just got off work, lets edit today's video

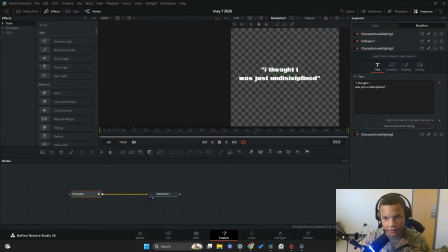1255s
Make the character level styling. Highlight this bad boy.
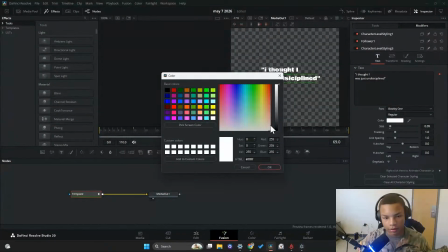1264s
And boom. I actually think for this project in particular, we can go with like that soft red that matches like my shirt in the video.
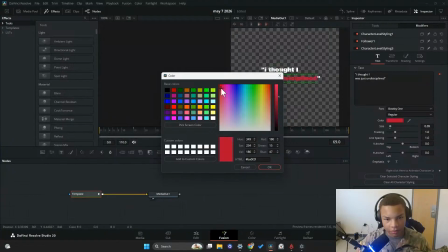1281s
It's a bit of a funky color. I'm struggling to find it.
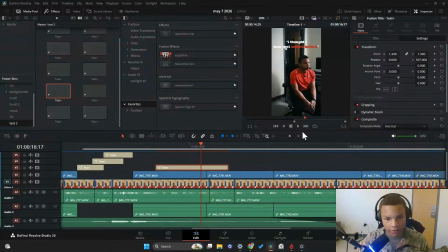1289s
Yeah, it's more like this kind of red. Close enough.
Act discipline, but people don't act according to their goals. They act according to who they believe they are.
But people, as you can see, we got this desaturated color.
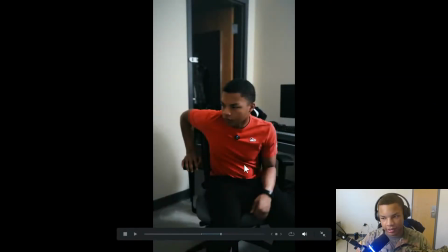1303s
It's actually an intentional choice here because
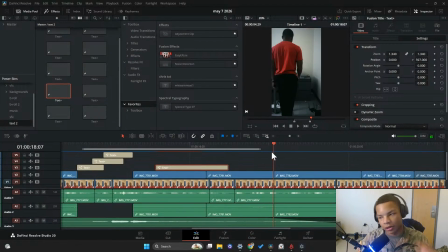1307s
the emotion you're supposed to be, you know, I'm at a low and I'm transitioning to figuring things out, right? But people don't like you're in that gray zone where you're just kind of like between, you know what to do, but you don't know how to get where you need to go. That's kind of what I'm trying to convey here.
Act according to their goals.
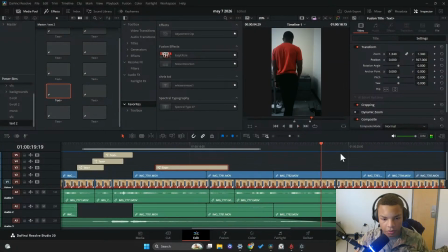1326s They act according.
So we've got this dead space here where there's not much visual variety. Like we've just got the shots kind of doing their own thing. So what I'll do is I'll add some zooms here. And I might just add some auto captions at this point just to kind of be lazy. But we're gonna see what we can do here.
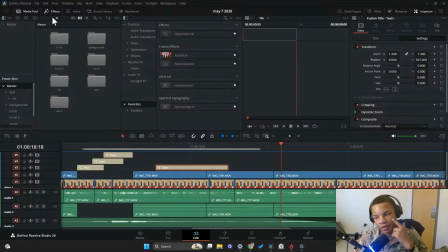1347s
Because it's good to have visual variety, but I have to be intentional with it. I can't just throw in effects just because. What's the goals?
People don't act according to their goals.
So I think here we can just have like a very simple
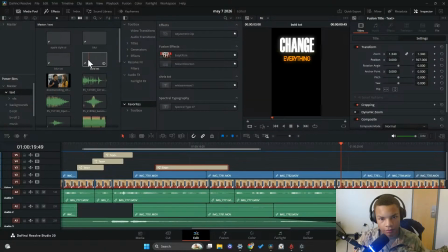something like this.
According to the one, but people don't act.
And then just, oh my God, it's not meant to do.
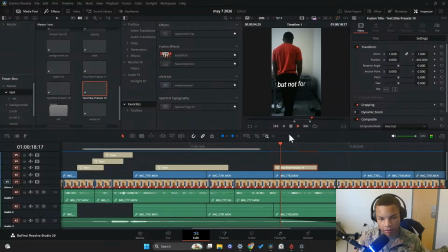1382s According to their goal. People don't act according to their goals, they act according to their identity. According
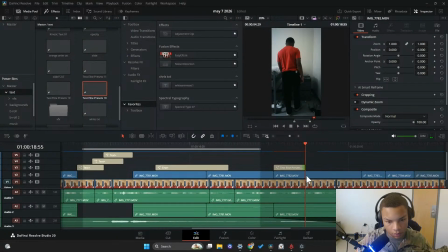to their goals.
No, according to their goals.
They act
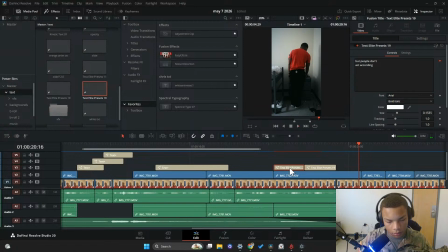according.
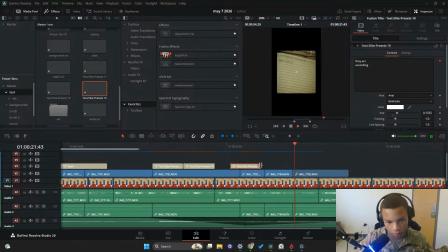1428s They act according to who they believe they are. So maybe the problem is act according to who they believe they are.
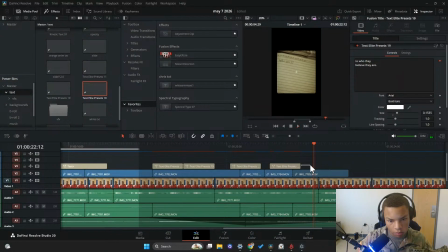1448s They believe they are. They believe.
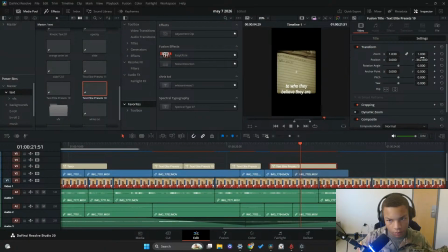According to who they believe they are.
So, and we'll just let this sit here.
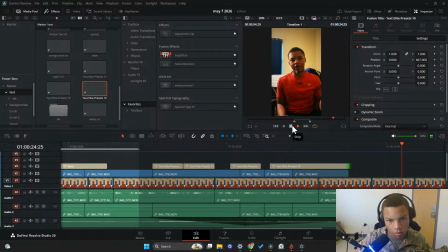1466s They are. So maybe the problem was never motivation. Maybe I just haven't changed my identity yet.
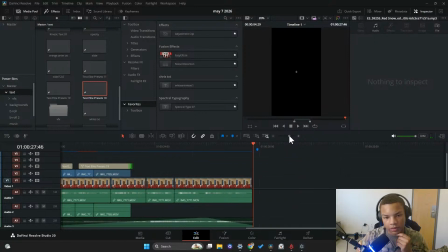1472s
And I think the last thing we'll do is we'll just add some auto subtitles and maybe some sound effects,
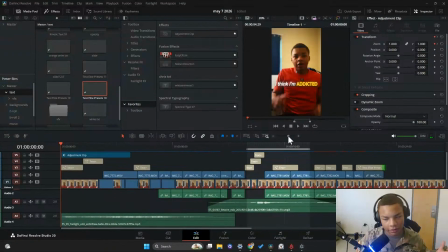1479s
because we do have a lot of text effects and stuff coming on the screen, but there's no tactility to them. You know what I mean? So yeah,
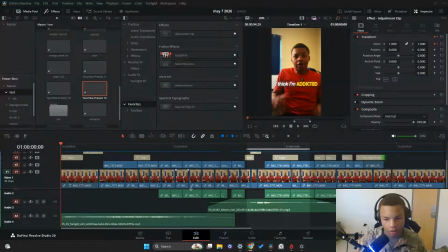1497s
that's the last thing we'll do here. How long has it been since I started editing? I should really start setting a clock with this stuff.